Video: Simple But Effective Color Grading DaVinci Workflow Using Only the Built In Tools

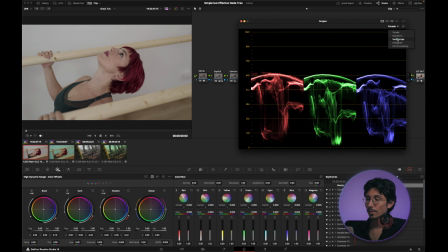(4:06)
And in this case, I go to the vector scope, and this line over here, if you can't see it, click on the setting button and show skin tone indicator. Okay, this line over here tells you if the color of your skin is correct.
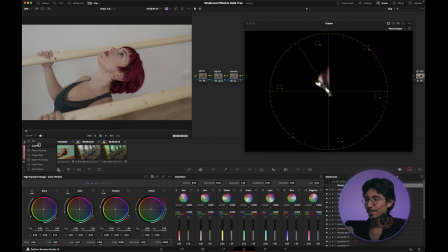(4:24)
And so qualifier, and that makes you think, well, that it is alright.
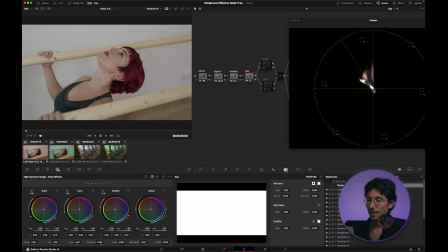(4:32)
If you are still unsure that's correct, you can click on the button over here, sizing, input sizing, okay?
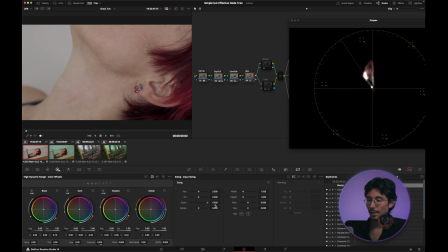(4:41)
Zoom, it's just temporary, so don't worry. 6, let's say 6.
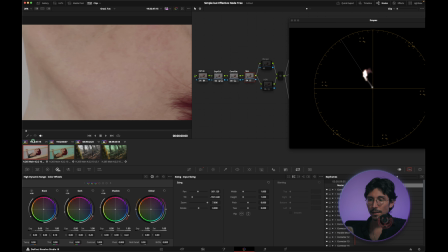(4:48)
And this, as you can see, tells me that the color of the skin is actually quite right. I think this part is actually this red over here, okay? Now it's time to turn on the LUTs.
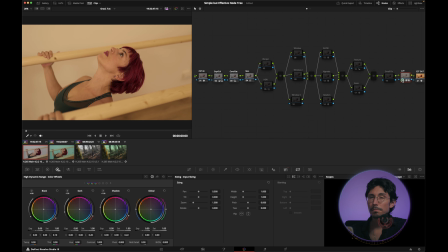(5:03)
And I know it looks bad, but don't worry, we're gonna fix it. What I do with the LUT most of the time is right click, composite mode, and turn on the color. And the reason for that is because I just want the colors of the LUT to affect my image
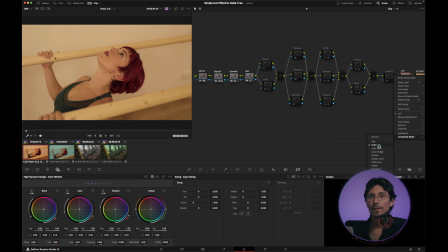(5:18)
and not just some contrast that might be baked into the LUT, okay? If I were to choose normal, you could see over here that the exposure change and the contrast change as well.
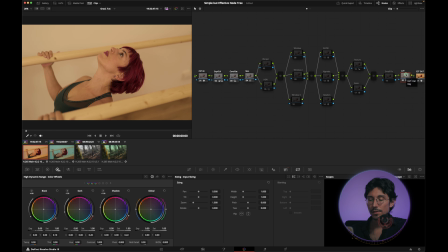(5:32)
So I just prefer to do things manually. You can find some great LUTs on this website.
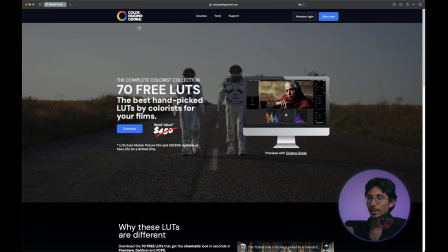(5:40)
Let me show it to you, colorgradingcentral.com.
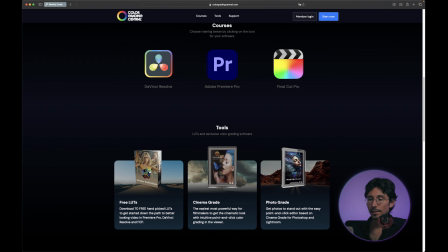(5:42)
Just scroll down, free LUTs, click on download, and just enter your details.
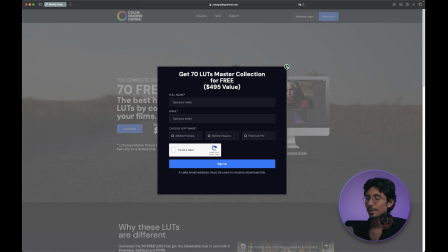(5:50)
You can get some really good free LUTs. Then we can save them.
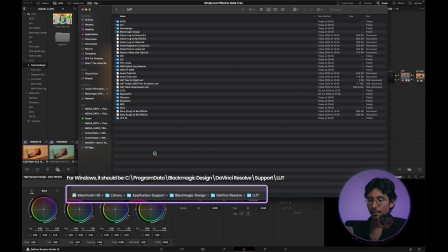(5:57)
Let me show it to you where. That's a path over here where you have to save your LUT.
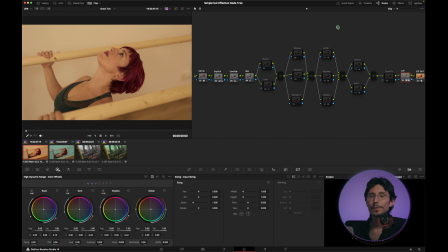(6:06)
So next I do something that is very unusual, I guess, which is I turn on the effects first, and it just works for me. And not all the time, but most of the time it just works for me. Let me show you what I'm talking about. I turn on the glow, I turn on the vignette and halation.
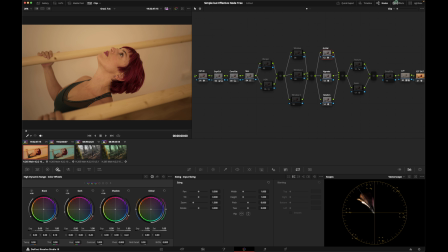(6:25)
So when it comes to the glow, I usually set it to reflecting camera and soft light. Let me show to you what it does. It just spreads the light in a way that is really pleasing to my eyes. So the vignette, well, I just use a built-in vignette.
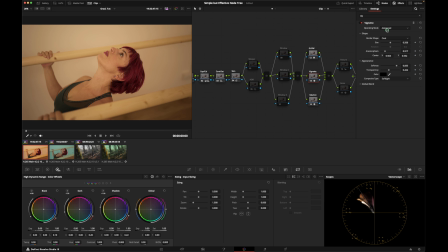(6:41)
I just set it to advanced, oval, and just play around with the settings to achieve a vignette that is pleasing to my eyes and the client's eyes as well. Then this part is actually for our colors, okay? And you can just add as many as you need, but in this case, 2 is more than enough. Actually 1, I think it's enough. The wallpaper, I usually use a wallpaper if I want to change some specific colors of the image.
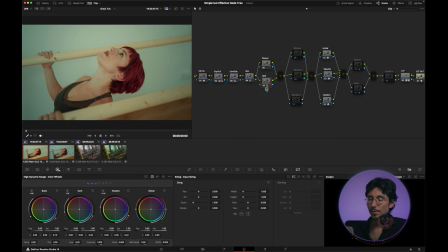(7:09)
And the HDR is the one that I use mostly to change the color of the image. In this case, I just added some blue cyan to the light parts of the image, okay? If I went overboard, let's say this,
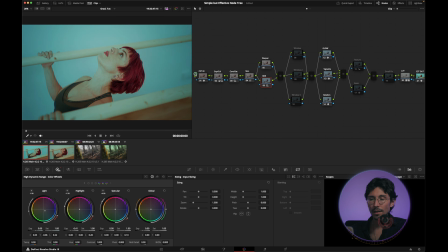(7:25)
I would also affect her skin color, which in my opinion is not that good to look at. Next, the windows. I haven't done that much over here, but you could use like in this scenario,
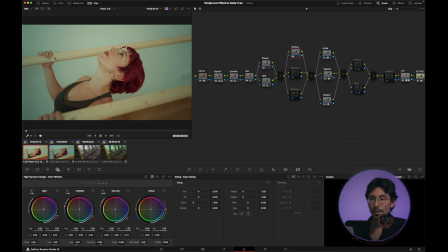(7:39)
because I saw that it was affecting a lot at highs over here. I'm talking about the blue cyan part over here. You could use this one to create a window like around at eye.
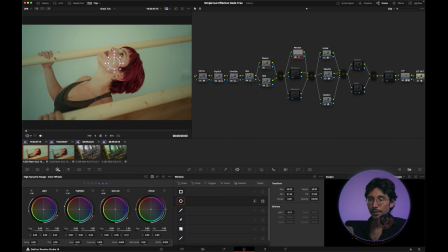(7:59)
Then you get what I'm talking about in a few seconds. Okay, invert it. Let me show it to you. So we're just selecting all the other parts except the eye.